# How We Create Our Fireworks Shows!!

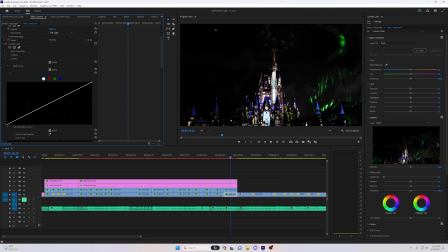3714s
I don't really want to adjust the white too much, because adjusting the white too much is going to overpower the majority of the castle, which means you're not going to be able to see any of the projections on it, and it might even overpower the color of the blue. So I obviously want the blue to kind of pop out a little bit more, so I want it to be just a hair brighter.
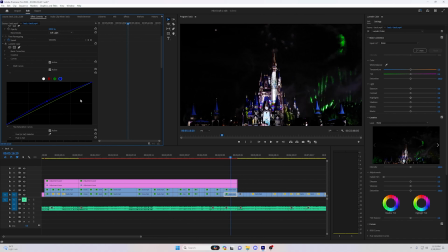3733s
So we're going to raise it up some. As you can see, it starts to pop out a little bit better. That's probably where I want it. And then we're going to come here, make a small adjustments to the white, and it makes it just a tad bit brighter. So I don't want the white to overpower the blue. I kind of want the,
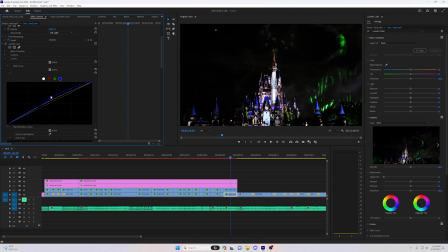3754s
kind of want the blue to kind of act as sidelines for it. So that's where we are. And as you can see, the color looks really good. It looks really great. We can get away. You're not going to be able to see it all that well.
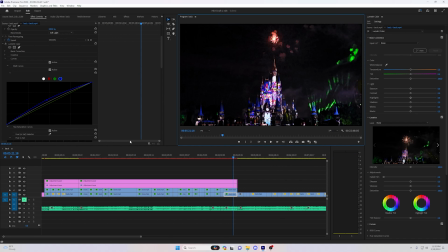3774s
All right. Next thing we're going to do is we're going to try to see if we can get the most out of it. And we're going to come hit the auto color correction based on what we have, and we're going to see what we get here.
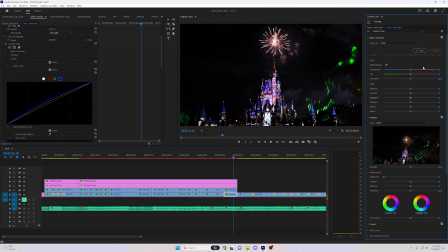3790s
1,000, 2,000, 3,000. All right. So we have that there. Now we can check and see what it looks like before. It looks a little too over sharp.
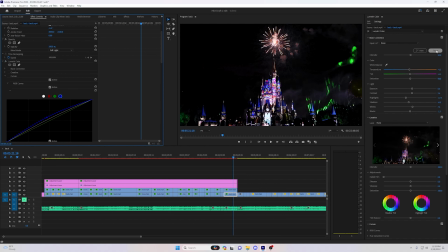3808s
So that's what we have, and this is without it. Let's go back to the beginning so we can get an actual view without.
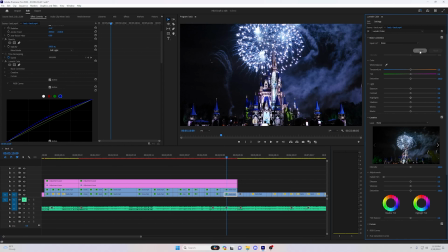3821s
All right, now let's hit the auto here. Going once, going twice. Gonna jump off a bridge.
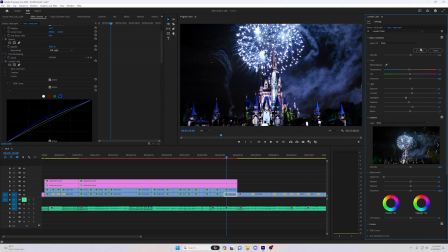3836s
Or not, you know? Okay. So there is some adjustments, but not much, because it's the brightness here. Anytime you're doing a clip, you want to get to probably the brightest part of the clip, because like I said, this thing will mess the exposure either too dark or too light.
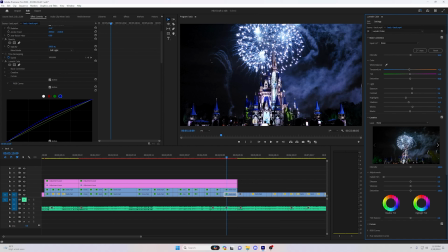3854s
So yeah, that's how we're going to do that. I like that.
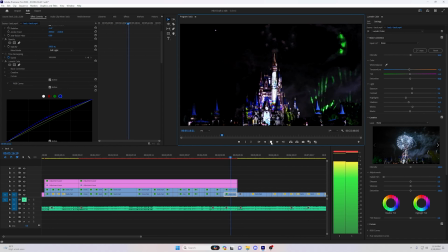3870s
See what happens once our balloons start going up. Right there. I'm going to see what it looks like when it's dark, and it looks good. It looks very good. It's still a little grainy, so what we're going to do is we're just going to remove this,
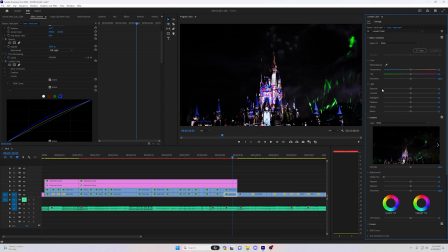3890s
and it takes that away. it over contrasted it. So when that happens, we just kind of leave that alone. This is why I don't like using this. I've seen people that will make entire videos on automatic color correction. Don't use this. So that's it for this one, man.
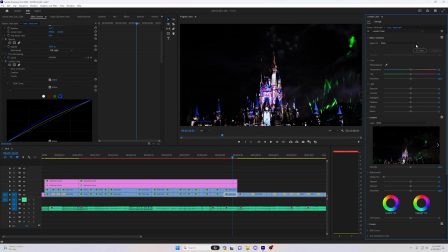3909s
That's where we are so far. This is probably gonna take a few days, bro, because we have all of these clips to do. Not to mention, we still have the ending to do. We still have to pick clips to put at the ending for it.
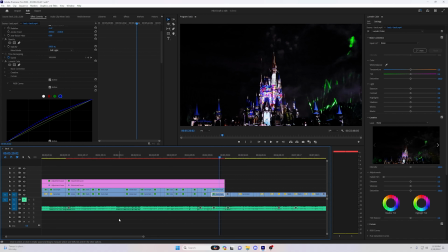3926s
And then after that, we have to render the entire 1080p version of it.
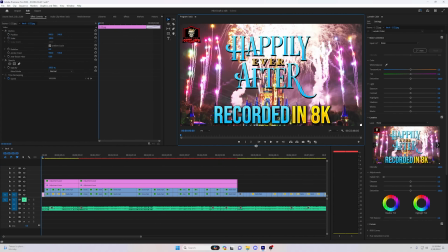3931s
I found the hardest part of all of this is honestly the first part,
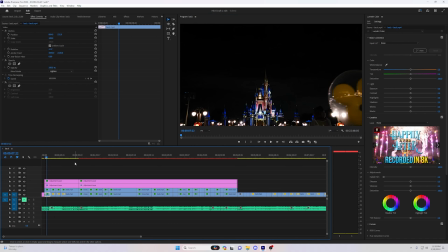3936s
the opening section, because the opening section is so dark.
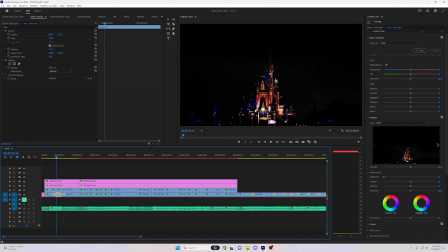3941s
We tried doing color corrections, but with how dark it is, using color correction here is not the move. It's just not. And there are some parts where I could have kind of went in on a close angle, but I just didn't. So, man, that's where we are.